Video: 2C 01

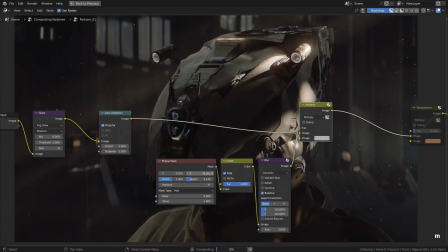4:13 Okay, now moving on to the vignette nodes, unmuting them all. Oh, that sweet darkening near the edges. One more lens imperfection, drawing the focus to the center of the screen where the most interesting stuff usually happens anyway.
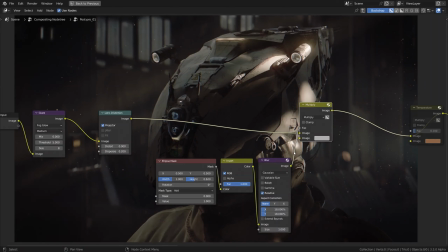4:29 I think we had a different aspect ratio the last time though. Now we have to type in proper height there.
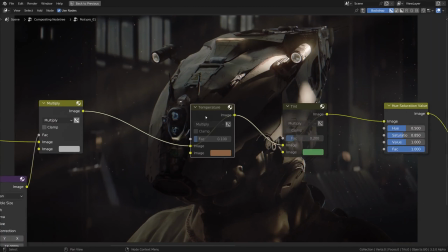4:37 Something like that.
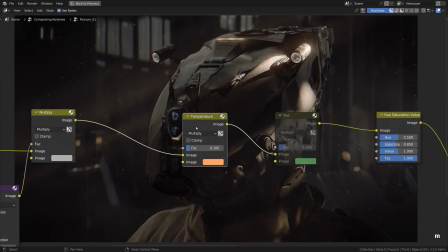4:39 Next, I'll go really quickly through the color adjustments such as temperature, tint, saturation and color balance, starting with the temperature.
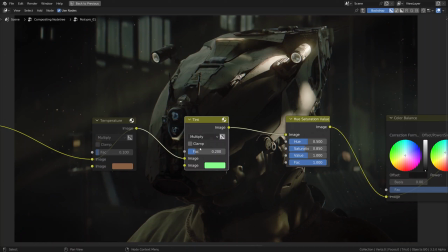4:46 Actually, not sure if I want to make our colors warmer or cooler, but I definitely want to try to integrate all colors with mixing in some green with the tint node.
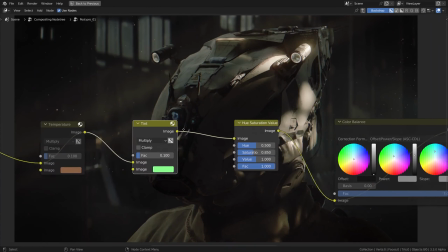4:57 It'll bring it closer to a limited color palette. It's usually a good thing.
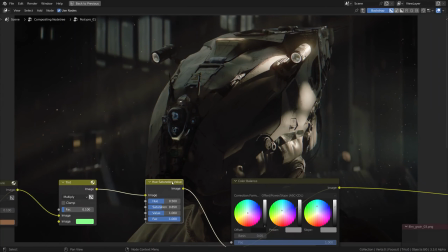5:04 As for a bleach bypass via slight desaturation, follow your taste, I guess.
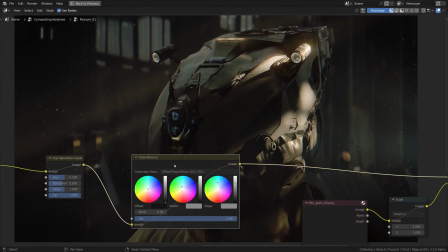5:09 I don't think our image begs for desaturation. It is fairly neutral actually as it is.
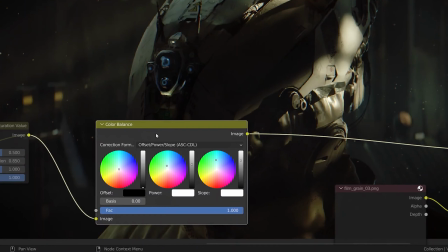5:16 Okay, what else? Now turning on the color balance node. Note that the correction formula is offset power slope and not lived gamma gain,
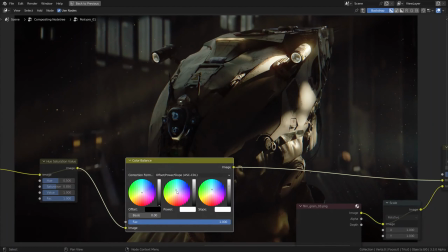5:25 as the latter is broken and doesn't work as intended with the scene referred light data.
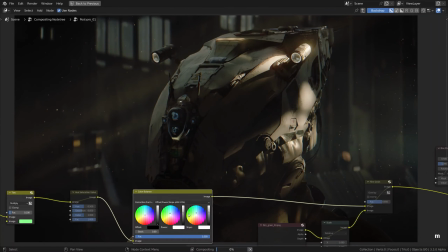5:30 Aside from tweaking the hues in the different tonal ranges, it can be used to control the contrast as well.
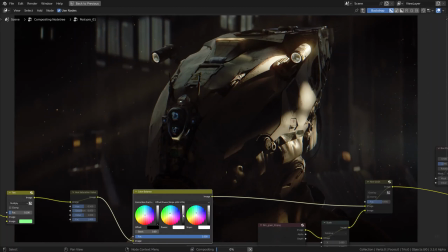5:36 So the first sliders I usually adjust are the grayscale vertical controls.
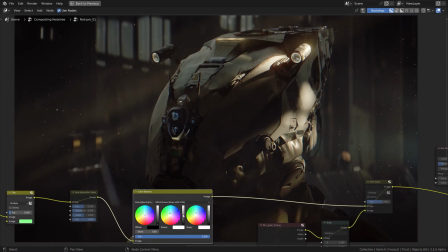5:42 Bringing it higher could sharpen the overall contrast too much though, to the point of crunching the details in the shadows and highlights, so be careful.
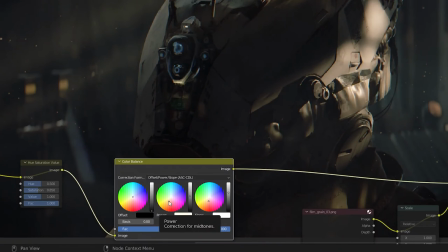5:51 The color grading logic I usually follow through with this node is to separate the midtones and the highlights, or the shadows, let's say, and the highlights in terms of their temperature or tint.
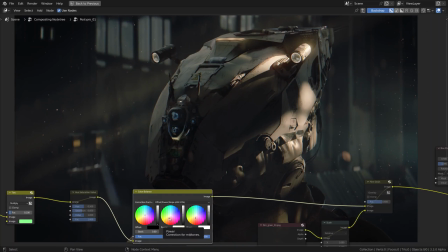6:02 Say, the midtones moving slightly towards cyan and the highlights towards orange, let's say.
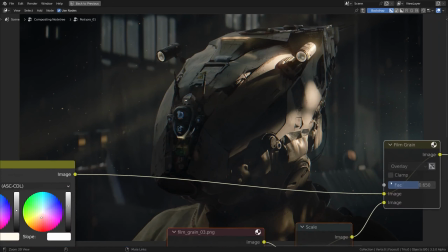6:09 Nothing too fancy though.
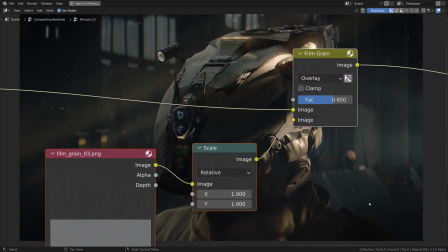6:13 Okay, moving on to the next one, and pressing M to wake up the film grain group of nodes.
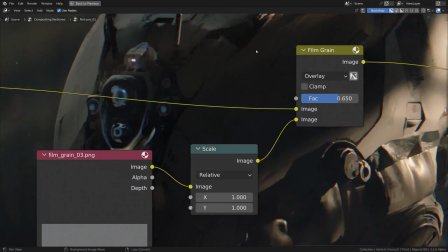6:21 Well, it's actually a digital noise, but never mind, there are the film grain textures to be found in the project files as well.
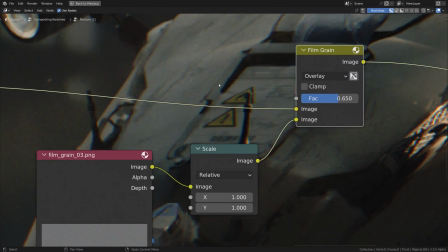6:28 You can say that such tweaks are not technically a part of what we call lighting,
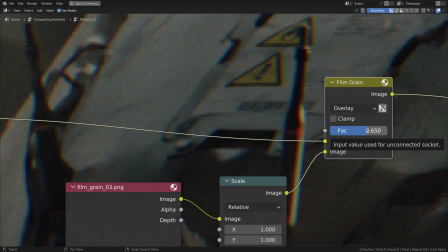6:33 although the case can be made that optical aberrations do change the look and feel of the light data captured by our virtual blender sensor. So adding a bit of noise here, not a crazy amount, but just a little bit of dithering to give it some texture, I guess.
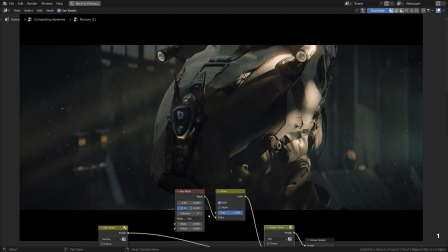6:52 Lastly, this set of nodes is in charge of the output blanking to try different aspect ratios in this quick and dirty way. With the y-axis, we can tweak how wide the aspect ratio should be. This is just for the sake of preview, you know.
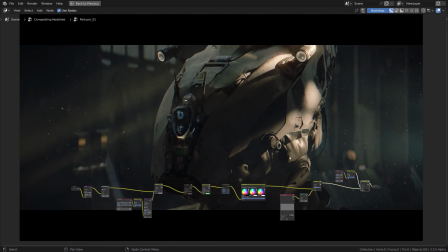7:08 Alright, I think we walked through all the building blocks of our Universal Post-Pro chain, packed nicely into this group.
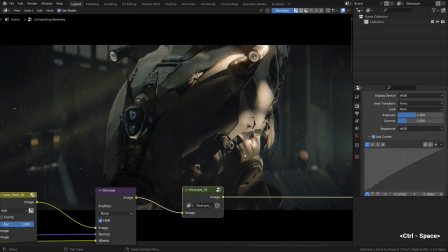7:16 By the way, now we can tab out of it anytime and toggle the whole thing on and off to compare before and after. Let's not forget that on top of post-processing we have the view transform with a bunch of options like curves,
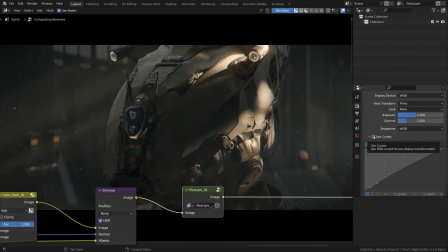7:32 exposure, view transform type itself, which is filmic in our case. I see the RGB curves as the mastering type of a quick color adjustment that adds a final idiosyncratic touch to the image.
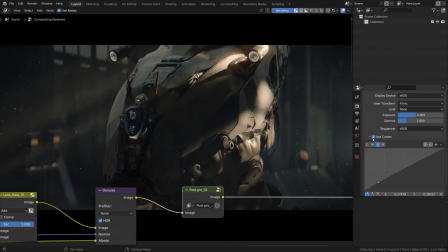7:45 It can be used to control the contrast as well, but I see it mostly as this quick color grading pass. Then there's exposure, of course, to keep in mind.
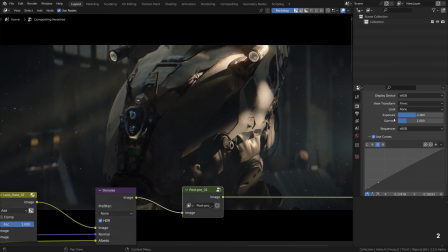8:00 It's one of the fundamental properties of image formation in how our scene light data turns into the display referred image.
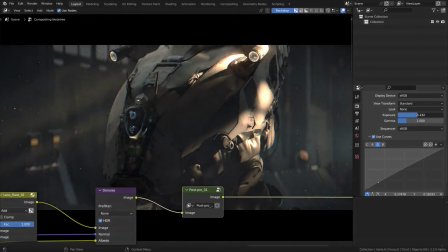8:08 Then we have the filmic view transform, of course.
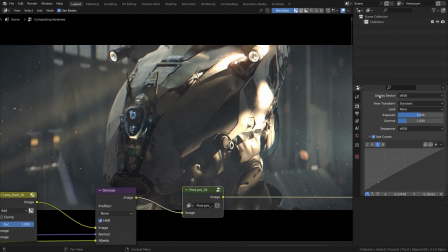8:11 Keep it like that, as the standard one is just not as robust in the way it treats the parts that are about to get overexposed and so on.